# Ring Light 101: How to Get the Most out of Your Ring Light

All right, so you got this ring light because it's all the craze, right? You set it up and you're wondering, why doesn't it look as good as I thought it would?
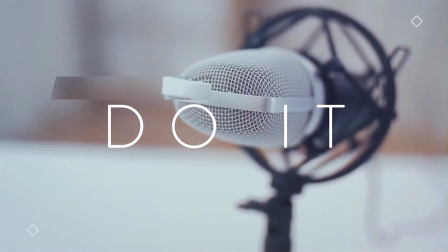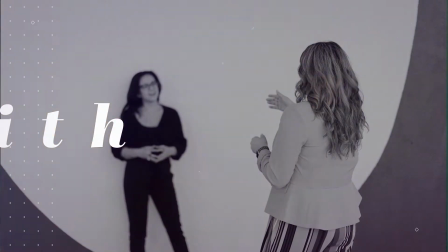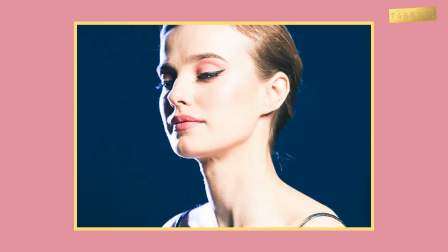(0:17)
Ring lights are commonly known for as glamour lights. They are meant for up close to help remove any lines or shadows. However, they've become increasingly popular to the general public for video conference calls, influencer videos, and people just like you.
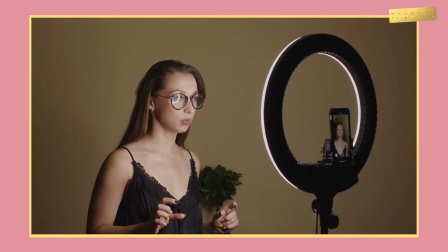(0:32)
Why? Because they're inexpensive and they usually come on a tripod that you can pop your phone right into the middle and voila, you're supposed to have the perfect light, right?
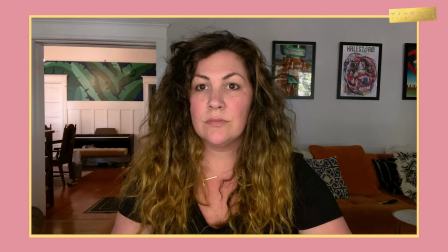(0:40)
Or is it perfect? Most consumer ring lights emit a pretty small amount of light in terms of filling up a room. So relying on it solely to achieve that studio look is not going to happen. I want to introduce you to the concept of a fill light. In studio production, we always use one of these to complement our primary light or our key light. That would be your ring light. But you don't necessarily need to go buy another light to do this. You can simply use natural light.
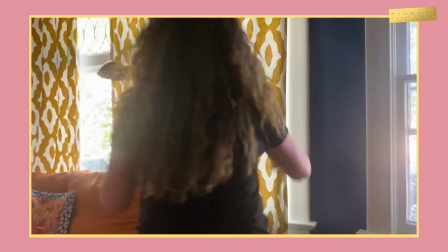(1:07)
If you're shooting in the daytime and have a window in your space, use it to your advantage.
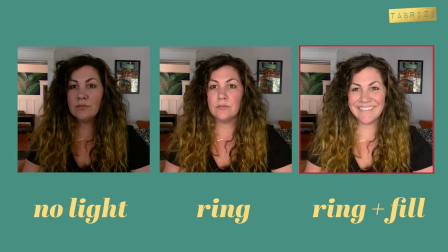(1:12)
This will fill out everything else the ring light can't. So why is this important?
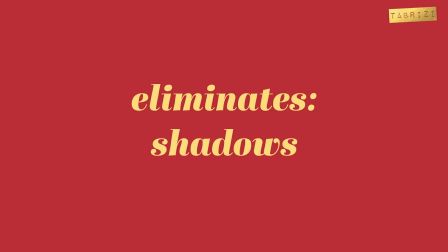(1:16)
Well, it will eliminate unwanted shadows and it will prevent you from looking like you're in an interrogation room. And as always, be sure that window is not behind you.
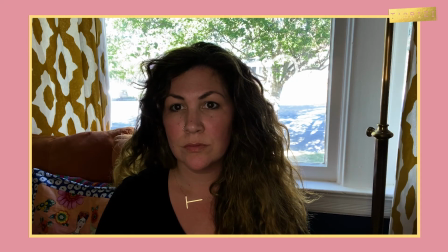(1:25)
Your ring light is simply not powerful enough to counter the light coming out from the back and you will look like a silhouette. I'm using studio lights right now, which is why I can have a window behind me. Make sure that window is either to the front of you or to the side of you. If it's not in the shot, it won't overpower your ring. If your window does get a lot of direct sunlight, that may still wash you out and overpower your shot.
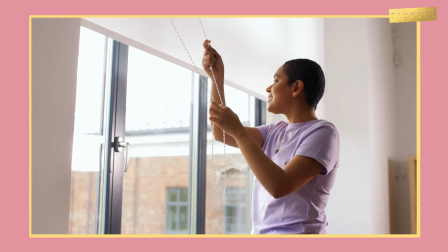(1:46)
If that's the case, put up a sheer or like a light filtering curtain and just, close that up whenever you're shooting. One last thing, be mindful of the time of day you're shooting if you are using that natural light. The last thing you'd want to have is the perfect lighting and 1 hour later the sun is setting and your footage doesn't match.
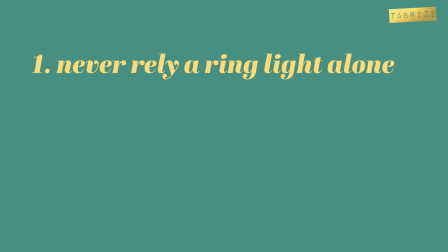(2:05)
In summary, never rely solely on a ring light for video. Use a fill light and never shoot against a window.
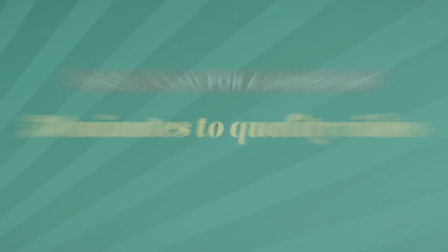(2:11)
Look awesome and make that paper. The course is here, my friends, and for a limited time. Enroll today to claim your spot for 30 minutes to quality video.
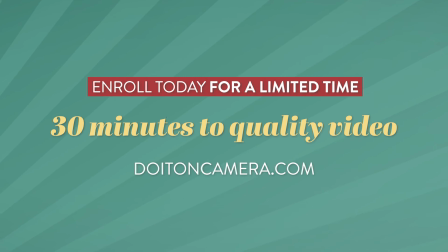(2:20)
Visit doitoncamera.com to sign up for the course and gain access to exclusive coaching offers with yours truly. doitoncamera.com. Are you ready?